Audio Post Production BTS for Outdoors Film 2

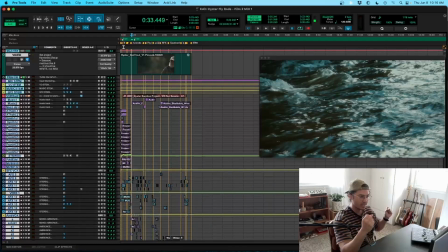(4:12)
And so it's very calm, relaxing, like hobby to do kind of thing. This one, it's like, okay, this one's a bit more of a challenge to catch this specific fish, in the places that we find it are a bit more aggressive.
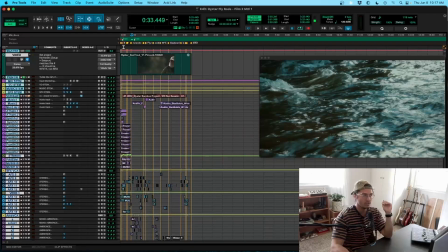(4:30)
And so the energy level and the direction for this one in sonic wise was, we're going to add some energy. We're going to reflect a bit more of a challenge on this one. And so with all of that said, it's all based around a story pointing back to the product.
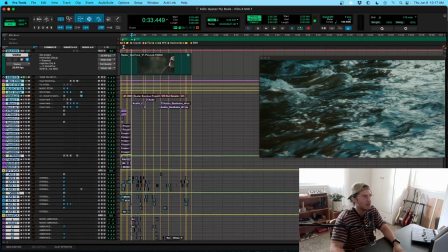(4:49)
Just listen here how I mix this part with the intention of like, you can hear these waters rushing very strongly, and yet look at when he does that cast, how dynamically like I bring the waters down and focus more on that
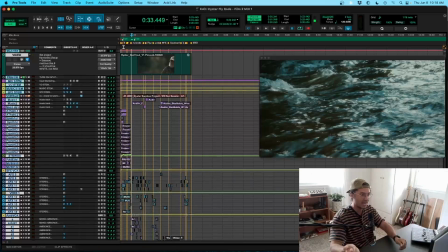(5:10)
casting.
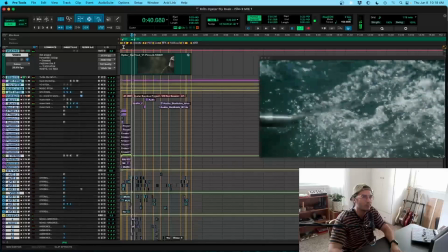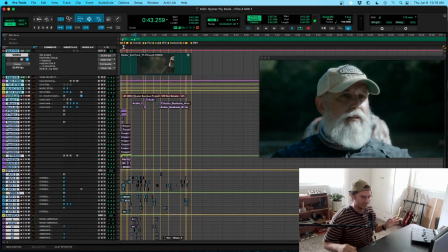(5:23)
You see how the dynamics kind of changed. He was still in the middle of a river, and the energy still feels like raw and like strong, you know. Yet, like the focus of the mix was on the rod, right?
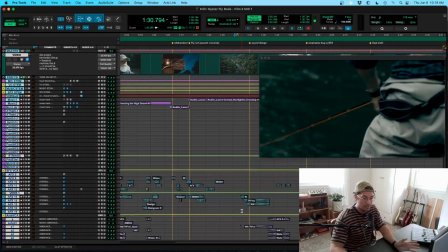(5:40)
And so I showed you guys on film one, the behind the scenes, that I recorded all these sounds, and so the goal was to be able to, you know, almost brand these 3 films that we did,
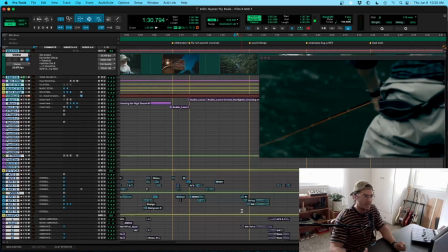(5:57)
but also to really be able to portray the feeling and the experience of it, right? By, you know, really capitalizing on that unique sound. But what happens is that what's challenging about what I'm about to share is that if you've ever done it,
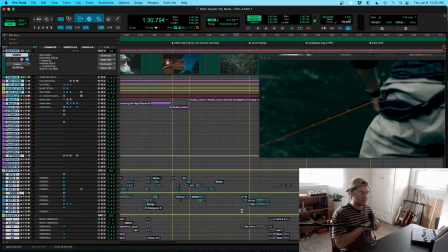(6:15)
fly fishing tends to be kind of fast. Like you're constantly like pulling and letting go and pulling and letting go. And so it's like a fast thing, but yet on these films, on all 3 of them, we used moments of slow-mo just to
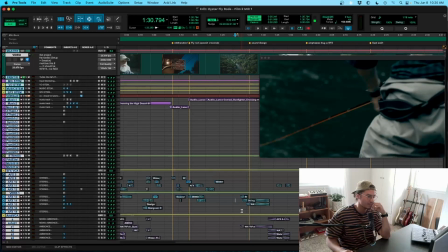(6:34)
capture that beautiful cast that Bill does, and just to really like accentuate the moment, the experience, how this product complements your adventure, right? And so, but how do you portray that sonically?
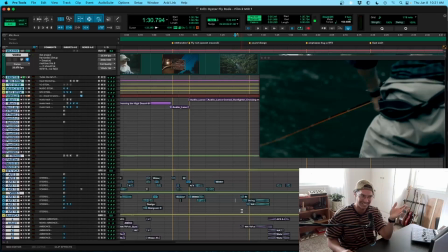(6:52)
You know, I didn't record a slow-mo casting, so that was a very fun challenge for me.
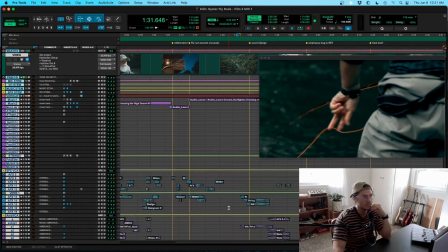(7:02)
It was a lot of slowing down some of the audio that I collected and pitching it and like connecting it with another, and just kind of like playing around with a couple of these sounds,
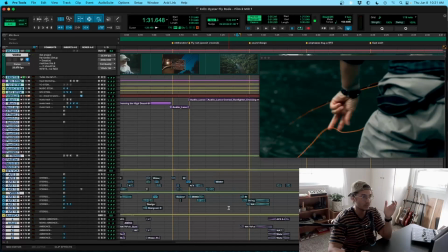(7:16)
and trying to portray visuals, even though I didn't capture that when I did the recording. So here's the behind. Here's like, I think this is it right here. Yeah.
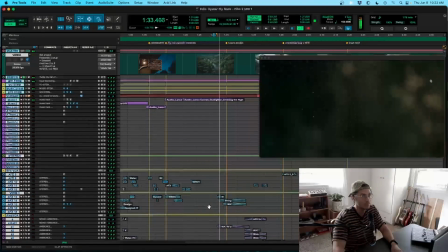If I stop the music here for a second.
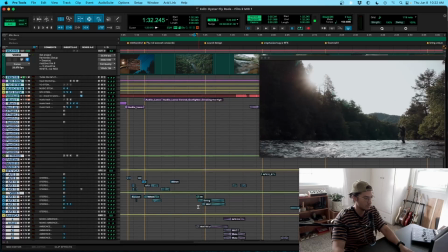(7:48)
Let me see, open up a little bit. This is like the mixing session.
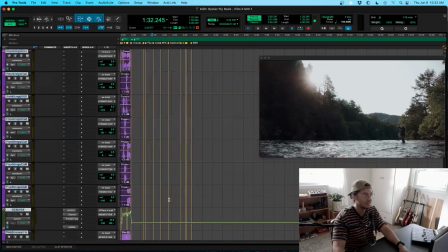(7:53)
This is not the sound design section. So we are going to be missing, you know, all the steps that I did to get there, to get here. But yeah, let me see, like if there's some, here it is.
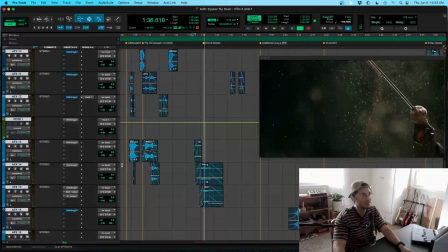(8:14)
You can see that I have these automated.